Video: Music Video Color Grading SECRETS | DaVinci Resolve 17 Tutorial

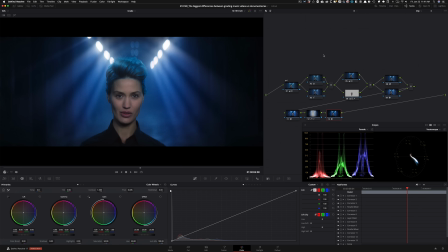[12:32]
So this is what we created, okay, for our music video look. And we just kept going. So I'm going to kill everything and we're going to start to where we started, to where we ended up.
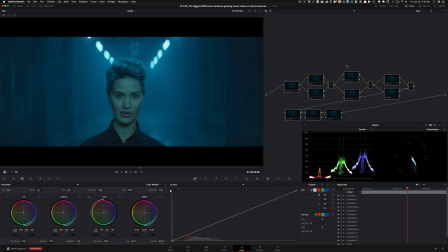[12:43]
So this is what we have, which was the Rec 709 look. And that was from our log footage. This was looking like, hey, we can print it. This looks great. Remember that? And then I went ahead and I did my balance. And I mean, this could also be printed, right? I mean, we came a long way here.
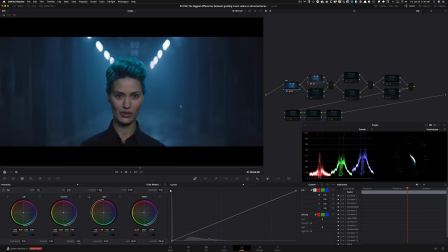[13:01]
And then here, I just pulled out the skin a little bit more, showed you that technique. And then just, you know, played with our HSL curves and just added a little bit more Terminator blue, if you will. And then in here,
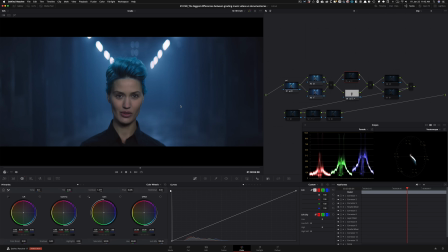[13:14]
I grabbed her skin and did some beauty work, but didn't really push too far because I knew there was so much more that I was going to do with OFX and everything. And then in here, just added a little bit of contrast and just added that punch in the image. And then we went ahead and created this starburst effect, which is epic and it's dynamic.
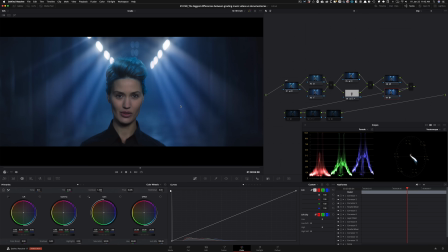[13:33]
It works in real time. And then these light rays just really bring everything together and just makes it look like she's on a stage. And then glow just like, you know, ties everything in. It just adds the right amount of saturation. It pops the skin out. I mean, it just creates that 3D effect.
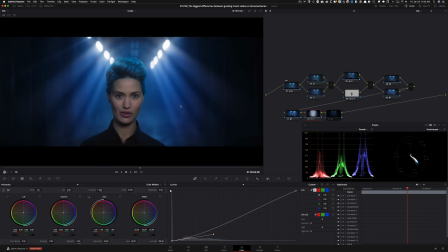[13:51]
And then to further enhance that 3D effect, we created a vignette to pull her out even more without making it look cheesy. And then finally added some grain. And this is our final look. So again, before, complete before, to complete after, and it's a great look, it doesn't look fake,
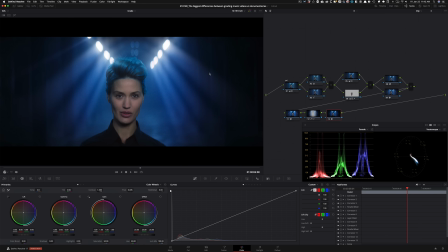[14:09]
and it's just, this is me giving you permission when you're working on music videos, just push, man, just keep going. So now we can also add noise reduction, to be honest. So I mean, I can go in here and use our typical technique that I show you guys. So we're gonna go in here, nothing too crazy.
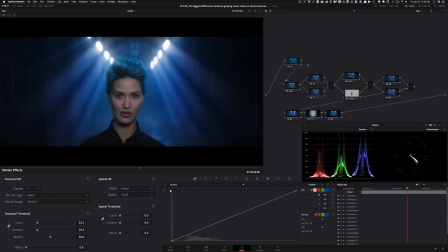[14:28]
So I'm gonna go in and just crank this up to about 4.8-ish. I'm going to break the chain of my chroma in spatial threshold, and I'm going to bring this up to about 6.8-ish.
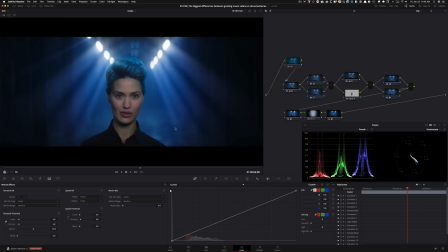[14:44]
And that cleans it up quite a bit. Once again, you can't really tell the difference on YouTube, but it does really help. So now let's check out the final look in full screen.
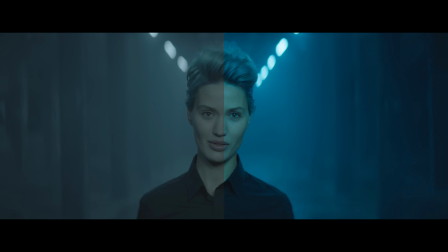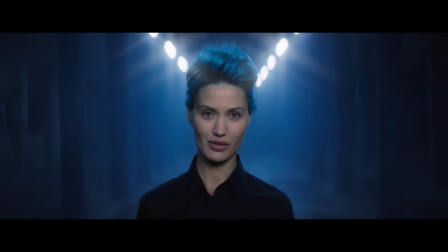[15:01]
So hopefully this was helpful. And the purpose of this video, more than just showing you all the cool effects that are in Resolve, is to give you permission that, hey, if you're going to be working on a music video and if you want to stand out, trust me, you got to push that envelope. You have to push the limits. You have no idea how many times I get hit up where a music video was graded, but the client wasn't happy. The director wasn't happy. The artist wasn't happy. And then they reached out to me and they were like, Qazi, we want you to just do what you do. Like, just take it to the next level. Just go nuts with it. And that's the name of the game when it comes to music video. There's so many different categories or industries within film. So like, if you're working on commercials, you're gonna create a different look. You're working on documentaries, completely different look. But for music videos, just know to let go and be experimental. On that note, do not forget to watch the 1 hour long training. Trust me, none of this matters unless you know how to put a proper node tree in place.
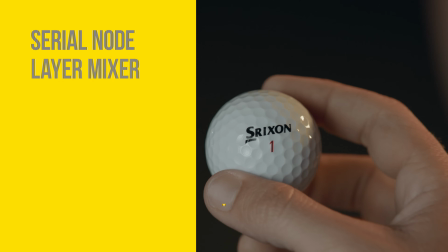[16:04]
And that's what's in the training and then some. So check it out, link is down below. If you're enjoying the content, smash that like button, subscribe to my channel for more awesomeness, and I will see you guys in the next video.